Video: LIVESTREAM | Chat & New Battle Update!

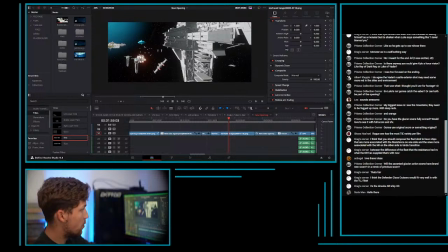And I think what we should do is set up this battle and have a good amount of sequence where we just see people getting ready.
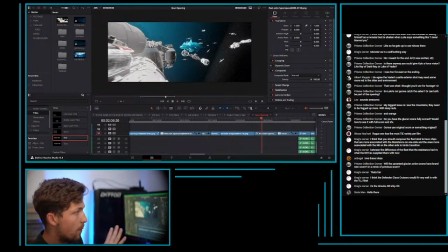And like these military shots right here,
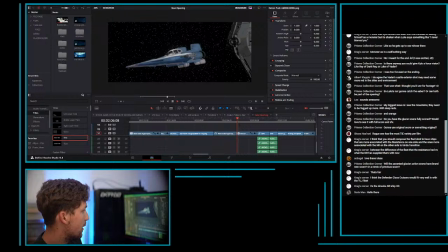or like these classic kind of piloting stuff before Poe breaks the silence, because we will go
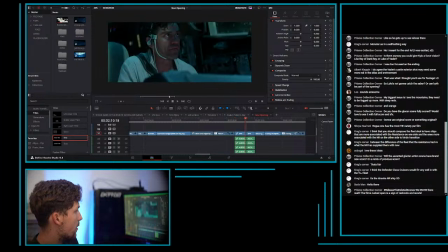into the cockpit here, and Poe is going to be like T-5 just to show that he's leading this battle. He's by flying the Falcon, that's him leading it.
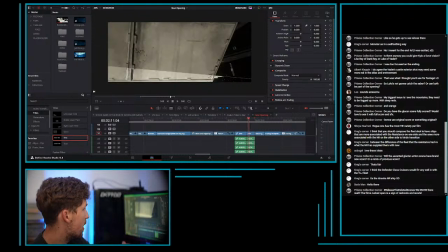And then we would see Finn getting ready, and I really like this little moment.
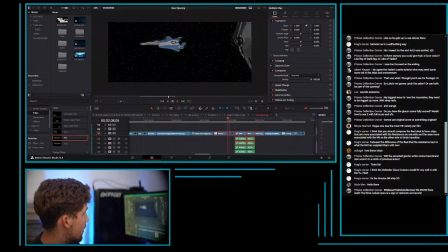We'll see if it plays. I don't think so, but oh, it goes. Kind of. We might have to go a little frame by frame. Oh, there it goes.
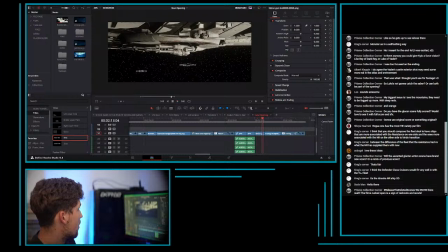So yeah, one of the things I've tried to do here is I tried to have this moment where now that we're going to have some dialogue,
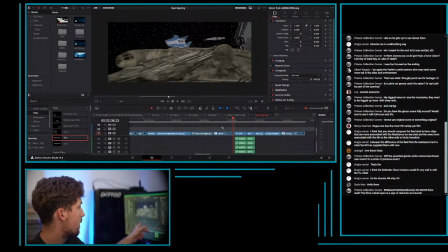we get this A-Wing and we get to follow it, catch up to the Falcon. And then the camera dips, like it follows,
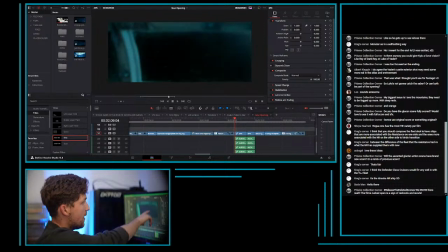and then everything spins to the left here so that we can match the stars in this cut and almost do a match cut here,
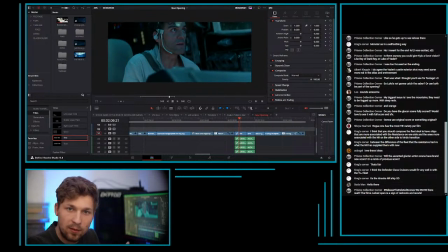so that there's this like seamless transition of a motion transition. And then we get
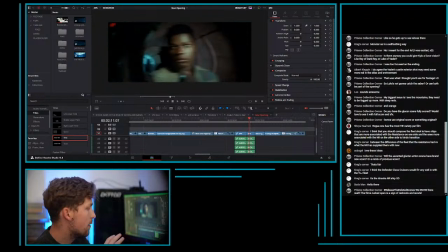T-5, and then I stole this shot of Finn from way later in the film, or not way later, I guess in like just a few minutes, but we want to see him getting ready.
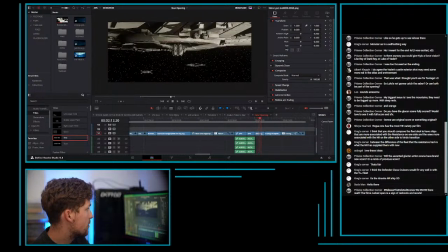And to emphasize that, we're going to go see the turret, because, you know, this is what Finn is operating.
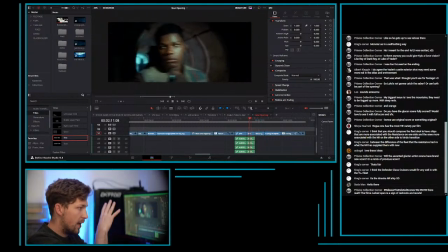So seeing this motion of slam left, slam down, I think will play really, really well.
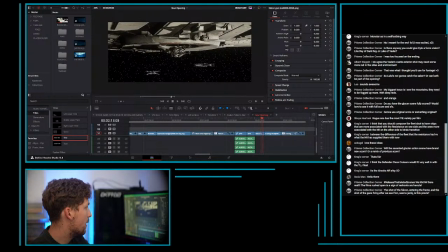And then the last two shots are the A-Wings like flying super fast, and then the X-Wings flying super fast.
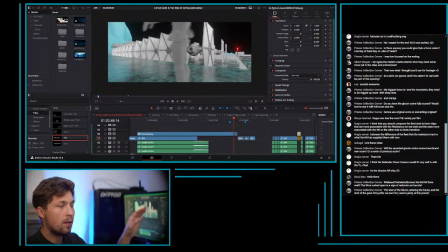Now it's all about the TIE fighters, right? We got to show the bad guys getting alert.
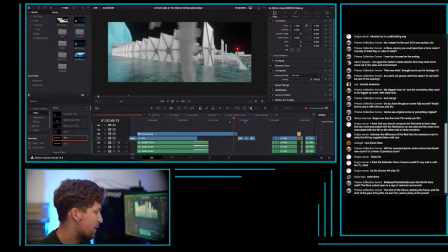I did not spend nearly as much time on the bad guys, because Kylo Ren, we're about to get a whole scene where we get to learn about the bad guys. The main thing we want to know, or that we need to know as the audience, is that the Resistance, the New Republic has, you know, they've hit the hornet's nest a little bit.
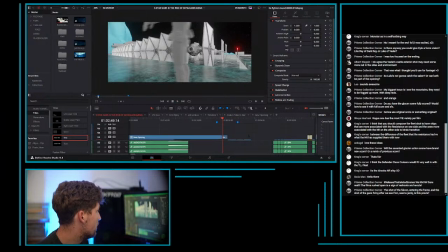So we're going to see this shot where two troopers are running by,
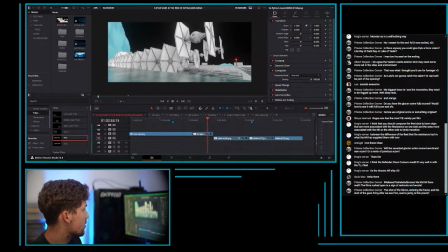and then all of these TIEs just kind of lift up and then start flying. They're gonna go and attack the fleet.
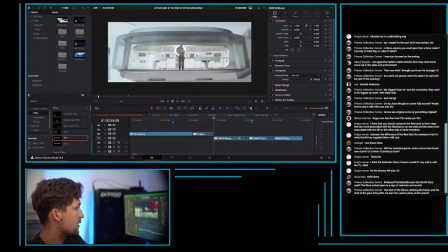And then this is a moment I really want to pull off. I'd love to pull it off. Where I'm at right now, I really think I can.
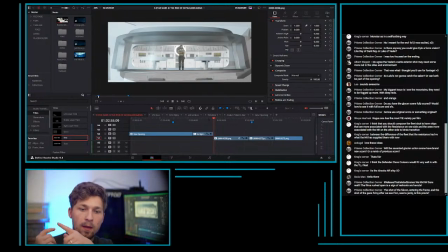But it'll just be finding the budget for wardrobe. And then I guess for this scene, I could do...
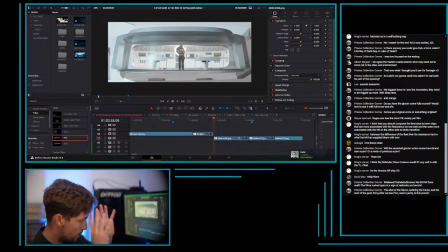So here's ultimately the issue. So I am adding Kyle Katarn to this scene.
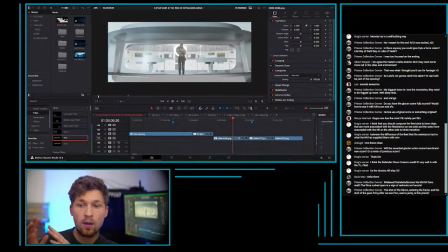So we saw that giant Starhawk earlier. The commander on the deck will be Kyle Katarn. I would love to add Kyle in episode 8 as well, as someone who helped Luke build his Jedi Academy.